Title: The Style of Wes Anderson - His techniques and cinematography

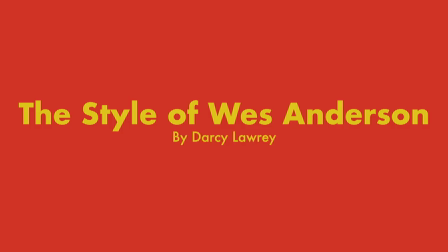0:00 Wes Anderson has such unique style that many people refer to him as being his own genre.
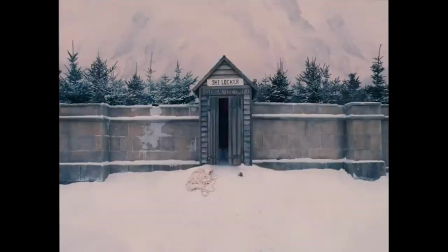0:06 He does this by using recurring actors, unconventional cinematography such as unique aspect ratios, dramatic zooms and compressed shots.
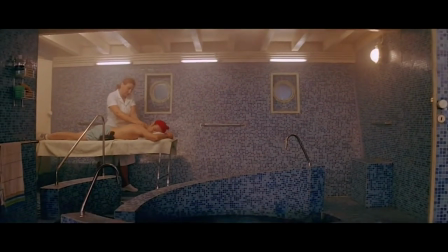0:15 So here are the questions I'll be breaking down. What are his most significant films?
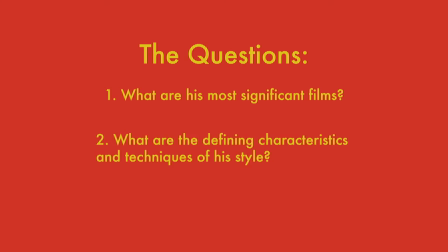0:21 What are the defining characteristics and techniques of his style? And how do these techniques impact the audience?
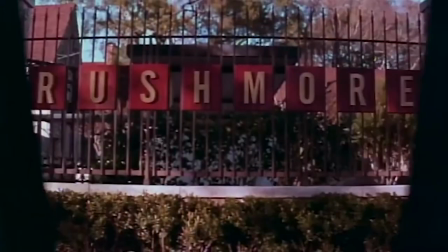0:28 Number one. Wes James Anderson's first major film, Rushmore, a coming-of-age drama, is probably his most conventional film,
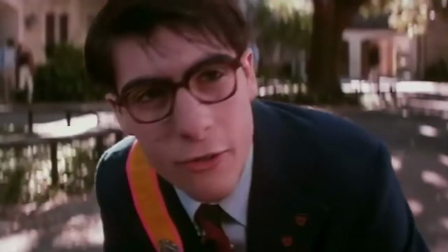0:35 both in plot and cinematography, but early signs of some of his defining characteristics can be seen.
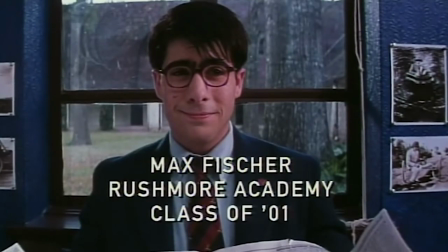0:41 These included the font Futura, which has been used in many of his films, symmetrical framing and a reoccurring start in his films, Bill Murray.
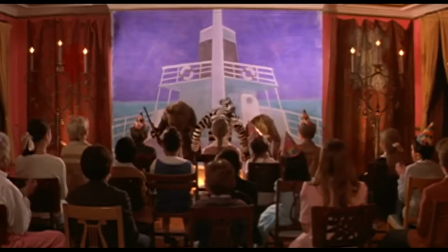0:50 In The Royal Tenenbaums, a comedy film about three estranged siblings who reunite when father is dying,
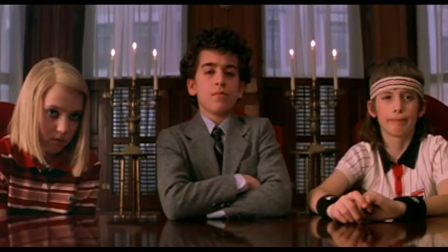0:57 his strong use of colour pellets emerges, and his role-bending characters can be seen with childish adults and mature-seeming children.
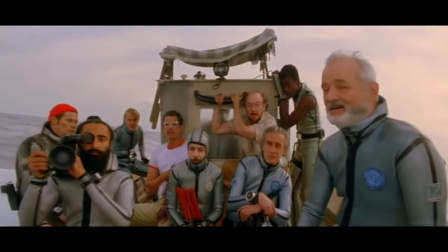1:05 His next major film, The Life Aquatic with Steve Zissou, is about a famous aquatic explorer who hunts down a shark after it kills his friend.
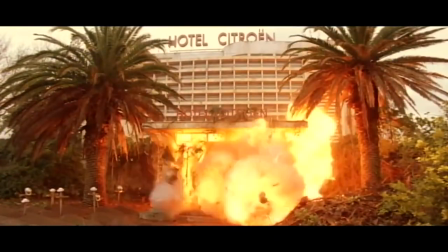1:13 While this is quite an odd film, you can really see Wiz Anderson's style being developed throughout his making.
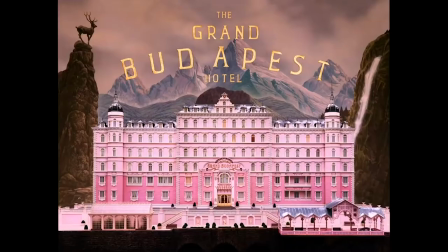1:21 Arguably, Wiz Anderson's most popular film, The Grand Budapest Hotel, is also one of his most unique.
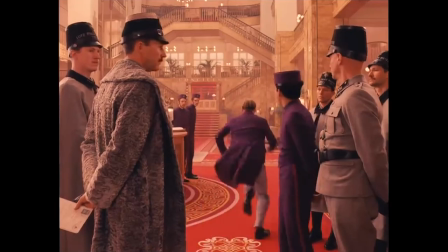1:27 It tells the story of Gustav H, a hotel manager who is wrongly framed for murder and his friendship with one of his lobby boys.
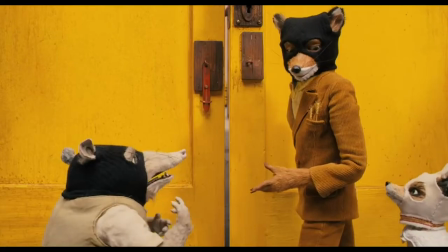1:36 Wiz Anderson's first animated film and the film to Roald Dahl's classic children's book Fantastic Mr
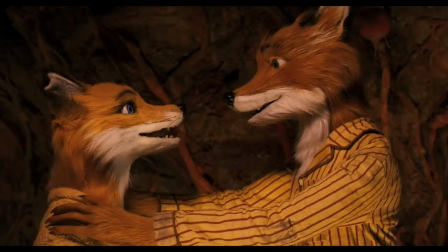1:42 Fox applies many of the same techniques that make his style so recognizable in his live-action films.
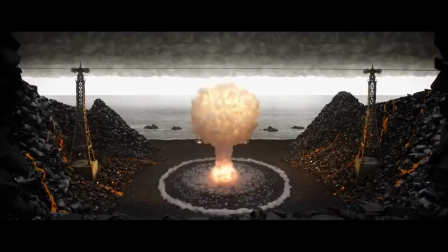1:50 And finally his latest film Isle of Dogs which was also animated,
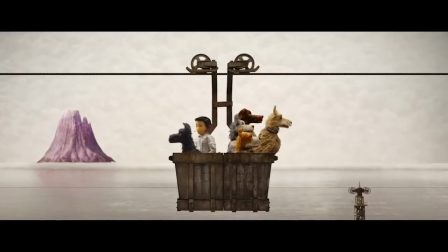1:54 tells the story of dogs who were deported from Japan after dog flew in the future.
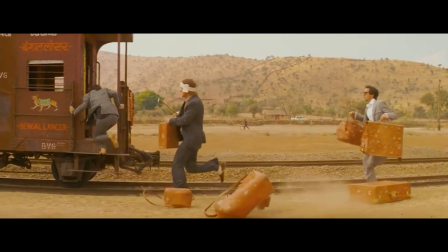2:02 The key to Wes Anderson's style is meticulous attention paid to the design of the worlds that he creates,
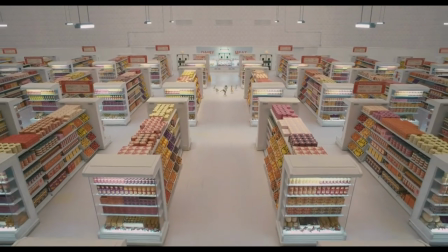2:11 and directs directing, which means that the audience only knows exactly what he wants them to know,
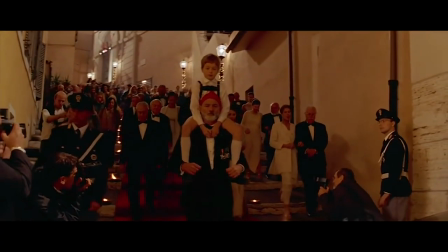2:17 and feels exactly what he wants them to feel.
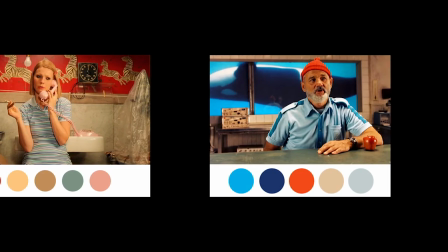2:19 A major way he does this is through carefully picked colour palettes, which reflect the style and atmosphere of the film.
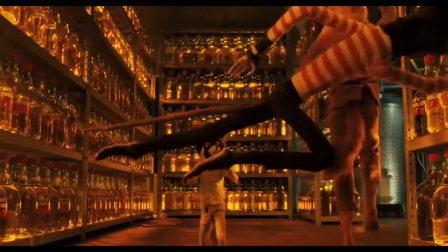2:28 Because almost everything in Wes Anderson's films is made from scratch, he is able to dictate exactly the feel of the film and how it looks to the audience.
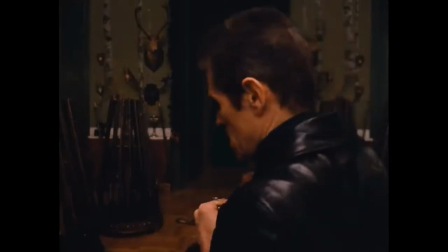2:37 This includes everything from the set to the costuming, the cinematography of every scene.
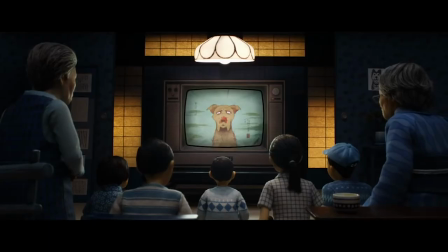2:42 A major part of Wes Anderson's cinematic style includes his clever use of symmetrical framing where he places the subject directly in the middle.
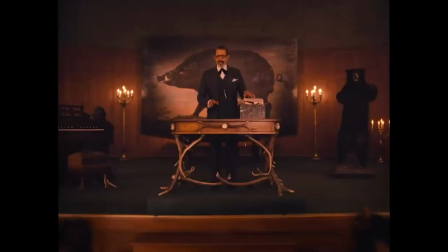2:52 This isn't often seen in filmmaking where often the rule of thirds is followed,
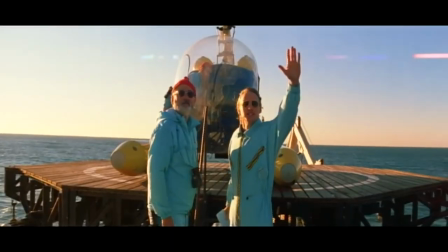2:56 but by breaking this rule Wes Anderson creates a refreshing and interesting style.
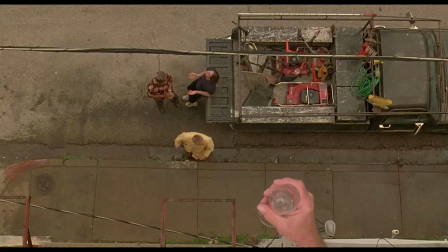3:03 A consistent and well-defined colour palette means the audience feels a part of a world which is separated from their own.
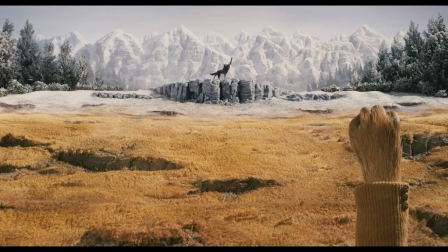3:10 It also allows for much stronger set design that goes hand in hand with the detailed production design Wes Anderson uses.
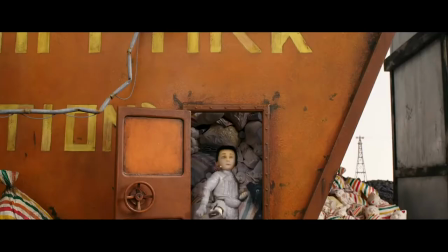3:17 His detailed production design has a similar effect to his color palettes,
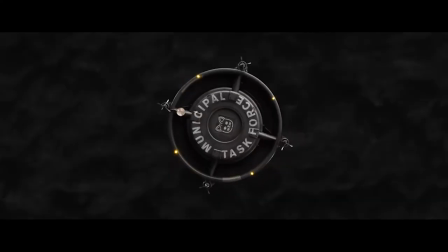3:22 in that it helps the audience believe in and become immersed in worlds he creates.
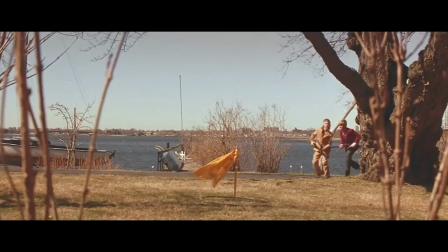3:27 This means his films, for better or worse, usually have a very well-defined vibe and this helps them become very popular.
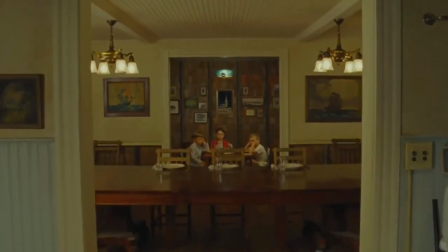3:34 It also means the audience can get a better feel for the characters they are watching.
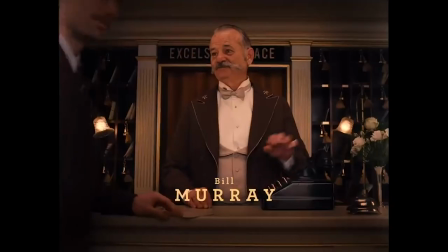3:38 The rich detail of costume design creates interesting and unique characters for the audience to hate or love.
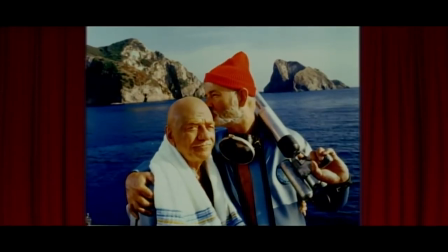3:46 His use of symmetrical framing not only makes his style stand out from the competition,
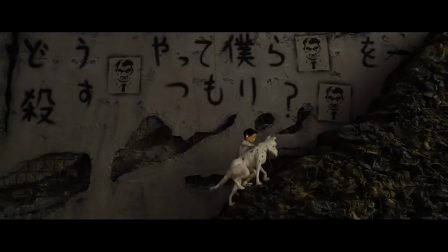3:51 but also connects the audience to the subject more deeply, with more focus on the emotion of the characters.